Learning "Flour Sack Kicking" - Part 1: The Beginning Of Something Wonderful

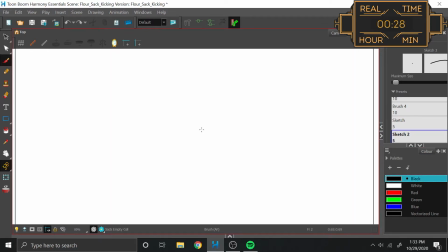4:15 I didn't actually use this as a hard reference so much as a mental note to keep track of when the leg might be drawn too long or too short for future frames. Now came a pretty difficult time of trying to figure out exactly how
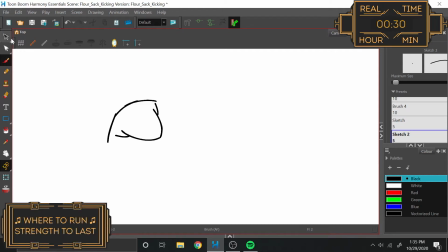4:29 to draw a sack in a kicking pose from this sort of 3/4 angle.
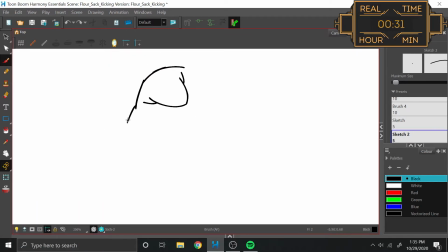4:33 I figured I'd start with the arms like I normally do.
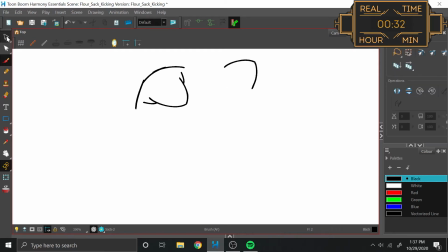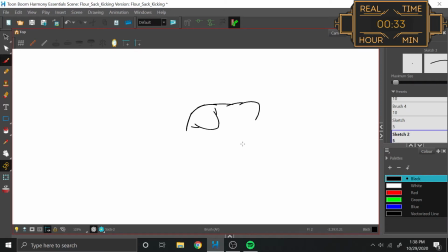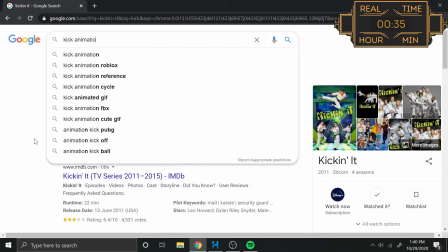4:57 Unfortunately, this wasn't inspiring me to see the pose I wanted to make, so I checked a few references for people in this pose,
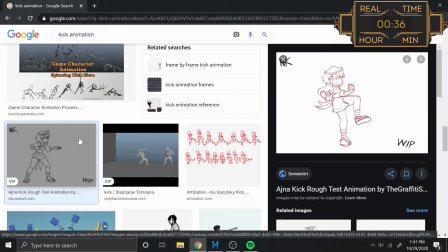5:03 and I gotta say, it was validating to see that my key poses were, in theory, on the right track, but honestly,
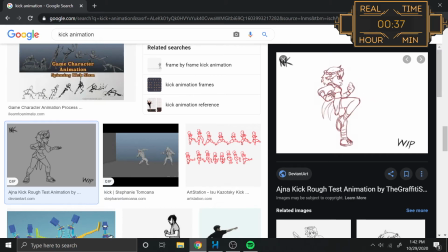5:10 references images of people didn't really give me much to visually work off of regarding a sack of flour, so I just decided to wing it.
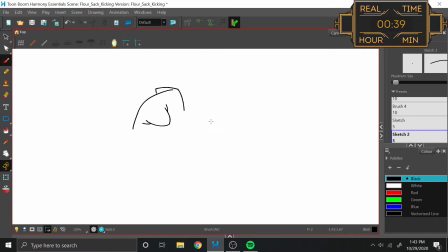5:20 As I went, it occurred to me that the left arm would be behind the body at this point,
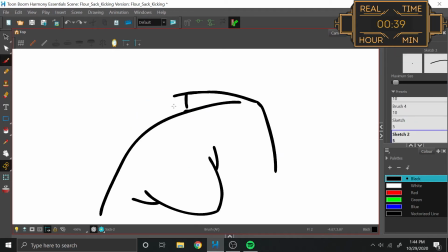5:25 so I got him some practice using overlapping lines to show that perspective.
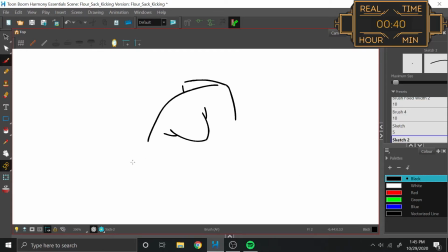5:29 Of course, now I needed to figure out how to show the same perspective with the leg that was supposed to kick the ball, and in retrospect, I'm kinda surprised it took me so long to put two and two together and apply the overlapping lines solution to the leg problem.
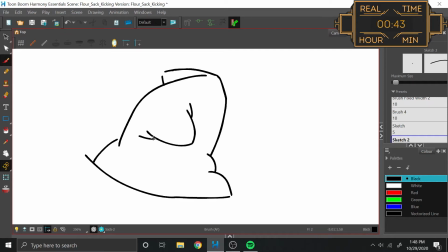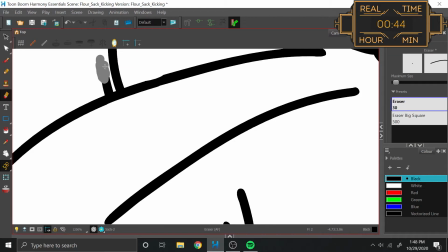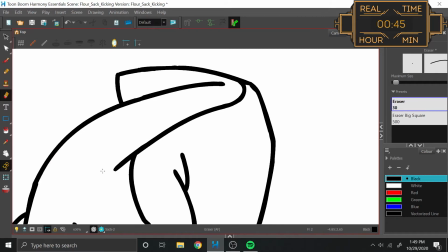5:55 Finally here, before we move on, note the wiggly line at the top of the sack here that bends with his arms.
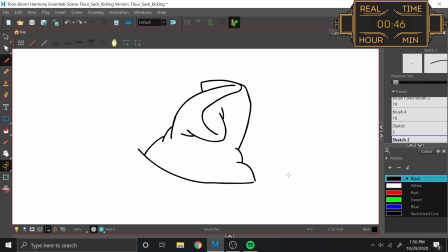6:00 See, not only does this make distinct the head of Sack-a-roo in the drawing that is otherwise devoid of any actual detail,
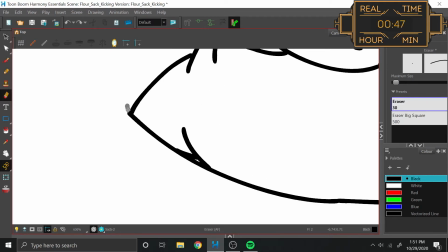6:07 but it also visually reinforces his body as it contorts from pose to pose, which further solidifies the motion without really needing to say much.
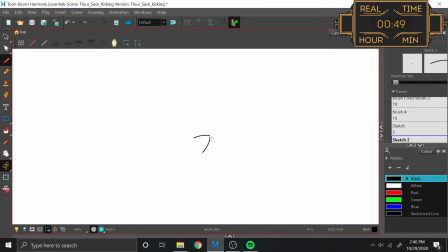6:19 And here's where the long haul begins. If I thought the anticipation pose was going to be a doozy, boy oh boy was I not prepared for the kick. There are a lot of pauses in this section because I spent so much time just staring at the lines trying
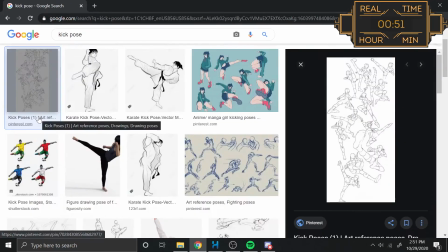6:32 to figure out how to twist the body in one direction while the leg kicked out in the other.
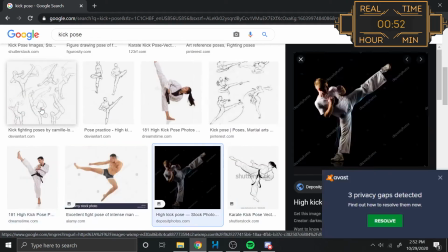6:37 Now this time the references had something to offer, even regarding a non-human character.
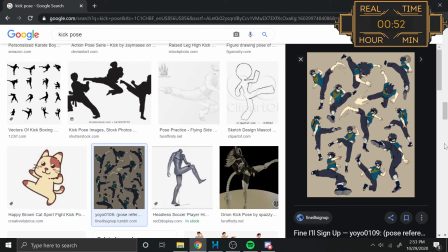6:41 I saw how the left arm swings to the front of the body as the right leg kicks,
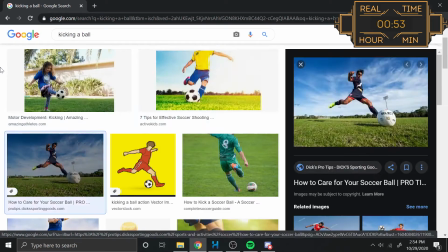6:46 and I got a sense of its angle and perspective, which actually really solidified the upper body section of the frame.
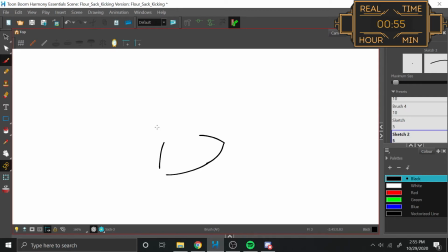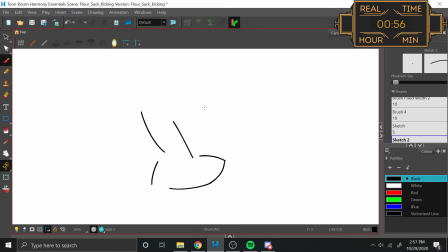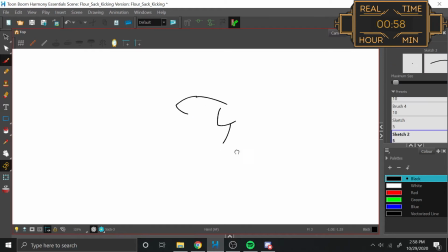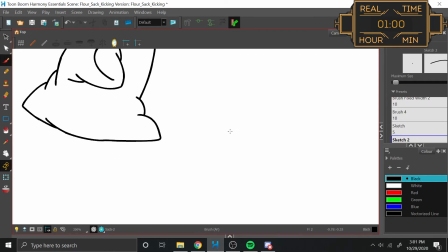This was, of course, absolutely no help when looking at the leg, though. I was completely on my own.
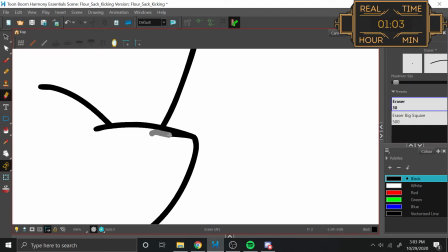7:39 The problem was this. Human legs are separate objects, so in such an exaggerated pose as a kick, they only briefly overlap around the groin area.
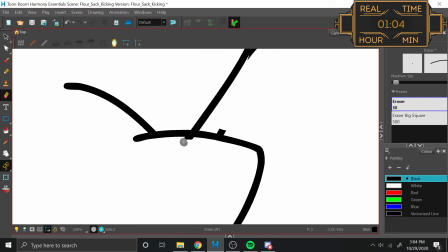7:48 The flour sack is not so dexterously blessed.
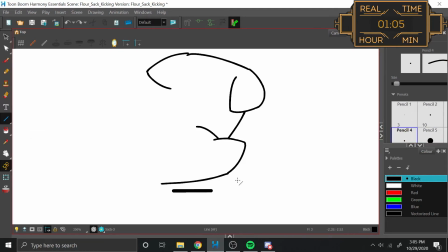7:51 His legs are attached in that they're really one rectangular object that sort of bends to simulate the visual effect of leg movement.
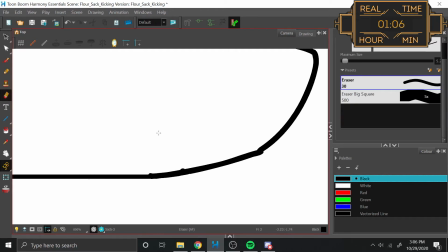8:00 This means that despite needing to show one leg being in front of the other,
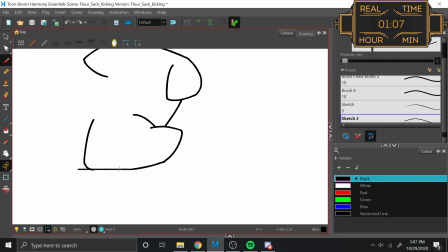8:05 I still had to draw the overlapping lines in a way that always conveys them as one object.
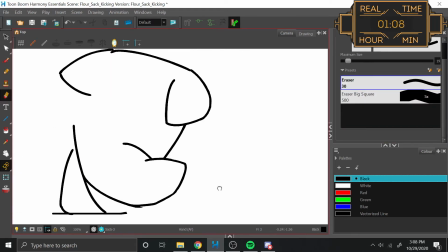8:11 I tried to solve this by focusing on the placement of the leg attached to the ground.
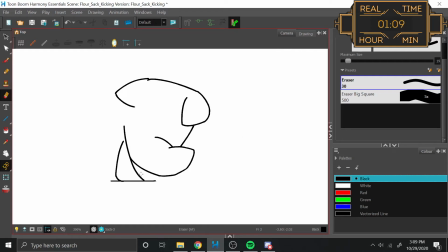8:15 After all, the kicking leg is always going to be in front and in the air.
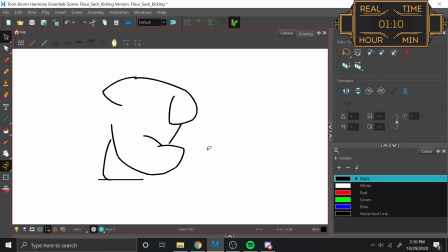8:20 So, if I need to make adjustments, the grounded leg is the only one which really has room to move.
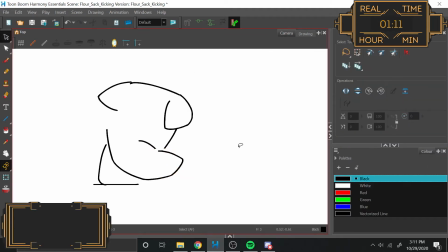8:25 At first, it made sense to put the grounded leg opposite the kicking leg, mirroring the opposite sides thing that the arms had going on. I mean, it makes sense in terms of balance, right? The problem was, I just could not figure out how to smooth out the two
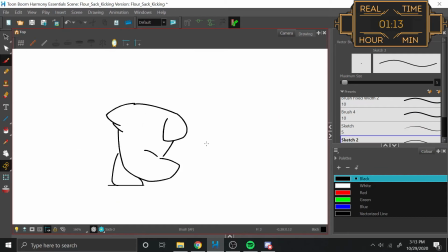8:41 legs to still make it look like they were both one object and two legs.
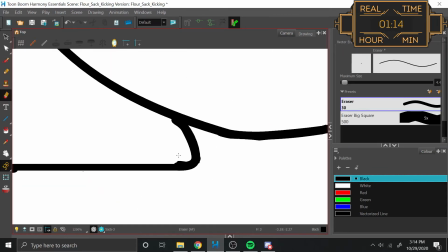8:46 Just kind of ended up looking like he had a leg growing out of his torso.
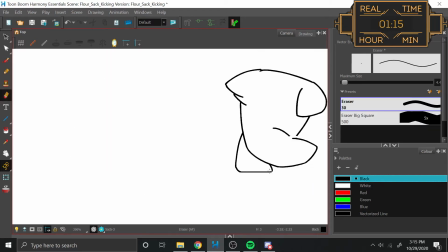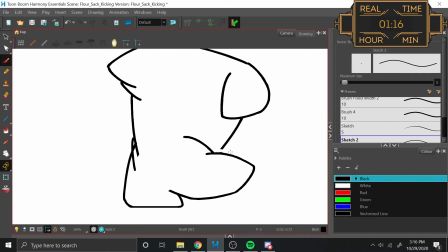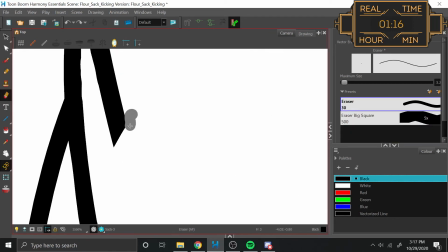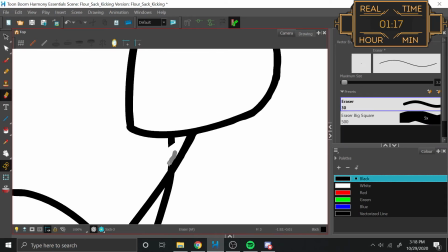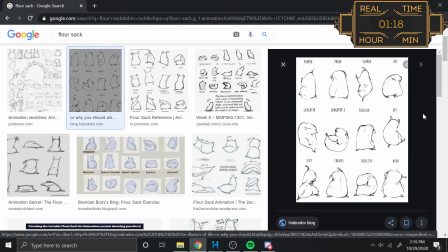9:10 I'd hoped looking up other flour sack references would reveal the secret of making a believable bendy boy,
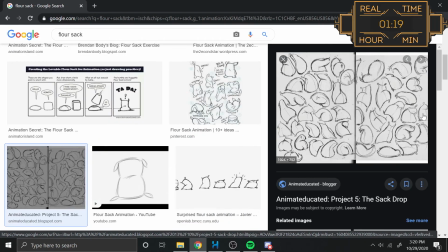9:16 which, in a sense, it did, but everyone else just had him twisting while standing in place.
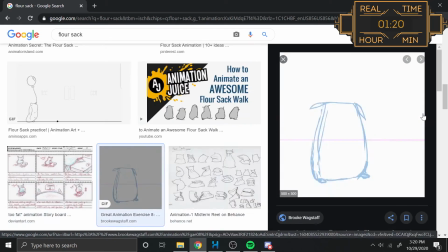9:22 As opposed to me, which is he's performing an action.
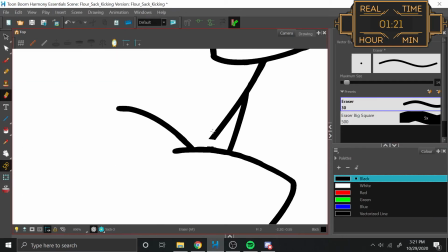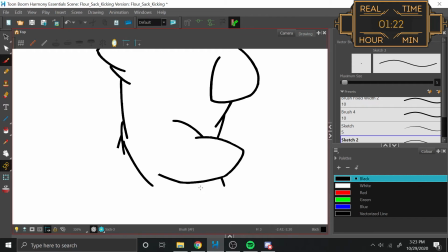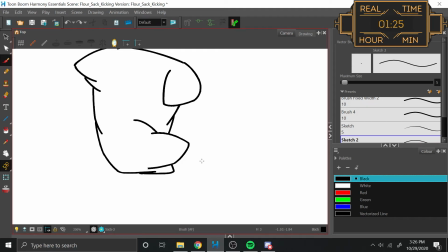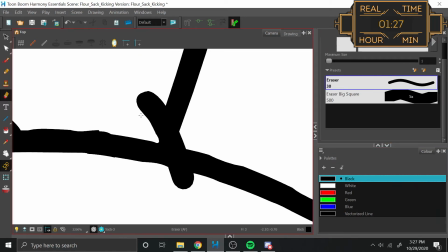9:58 So I figured to heck with it, and tried it with the grounded leg immediately behind the kicking leg instead,
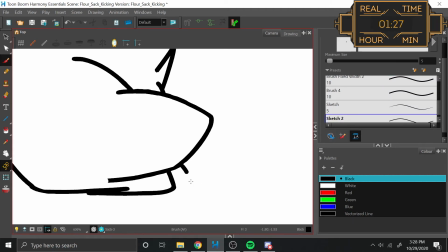10:04 essentially making it so that it doesn't move at all between the frames.
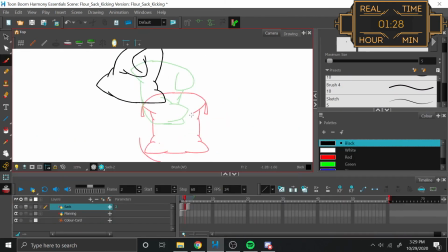10:09 And lo and behold, once I took time to arrange all the frames, using the grounded foot as an anchor point,
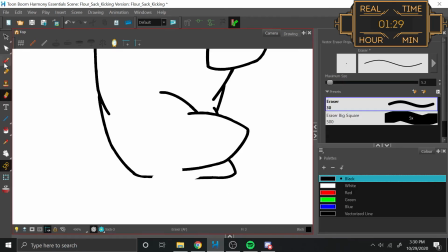10:16 and rolling the frames revealed that this was totally the right call.
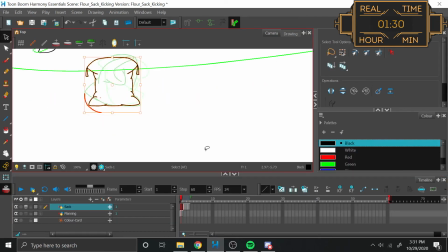10:21 I was actually kind of surprised that it looked as believable as it did. Full disclosure.
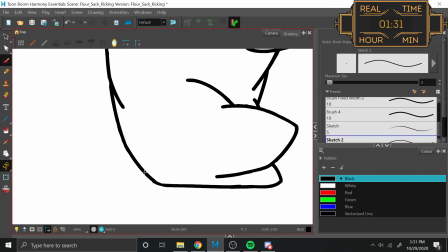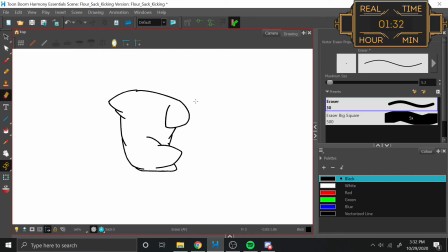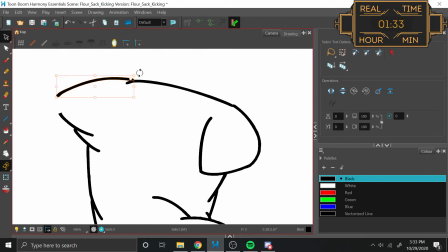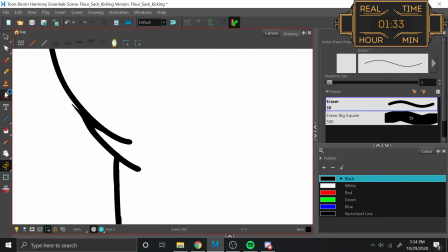10:40 From there, all that was left to do was to sort out all the wrinkles and the folds that really emphasized the
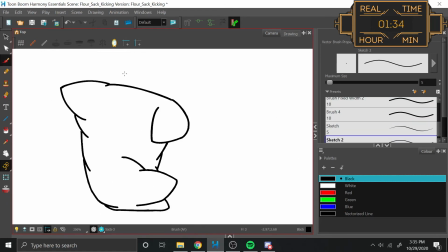10:46 stretching going on from the twisting tension between the sack's right arm and right leg.
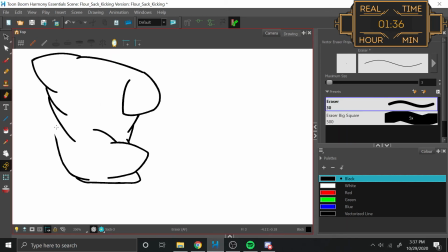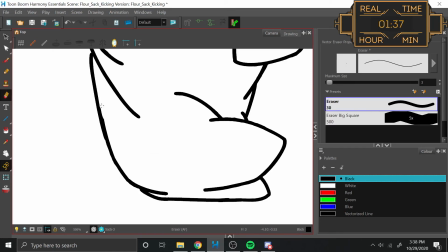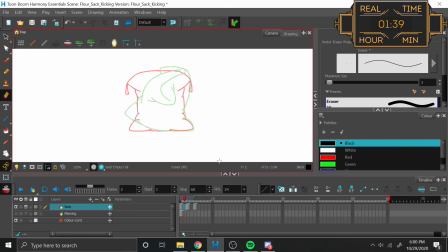11:09 From here, I honestly ran out of key poses to draw, so I figured I would just give a shot at some of the breakdowns,
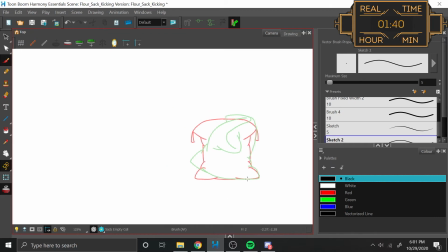11:17 considering the drastic changes that these poses go through.
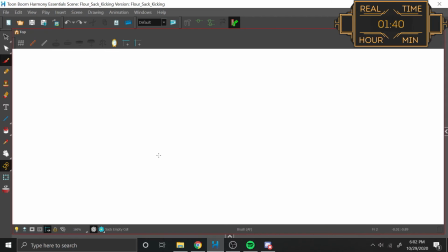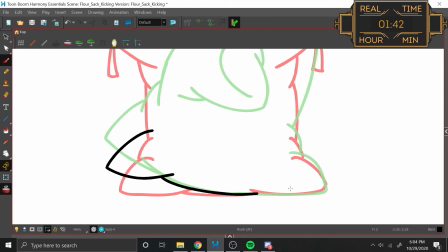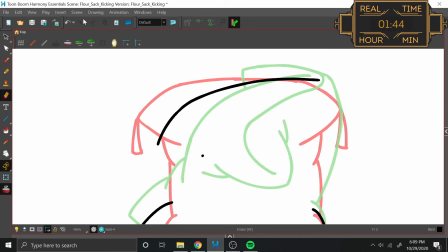11:37 The biggest struggle that I had with the first breakdown was that as the right arm goes from neutral to forwards during this anticipation action,
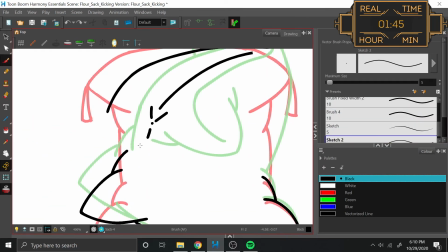11:46 it actually ends up pointing straight at the camera. Until now, I've never had to draw anything at such a direct perspective before.
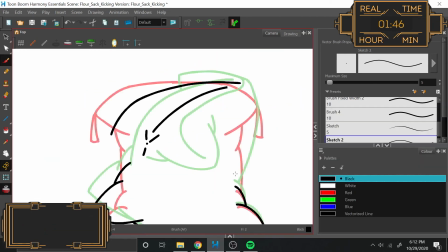11:53 I really had no idea what the corner of the sack would even look like from that angle. So I just kind of took a wild guess and moved on to the other arm,
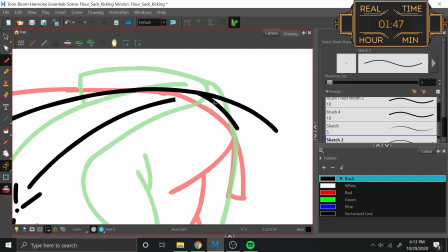12:01 which you can see I completely hid from view as it transitions from stationary to behind the sack towards the kick's anticipatory frame.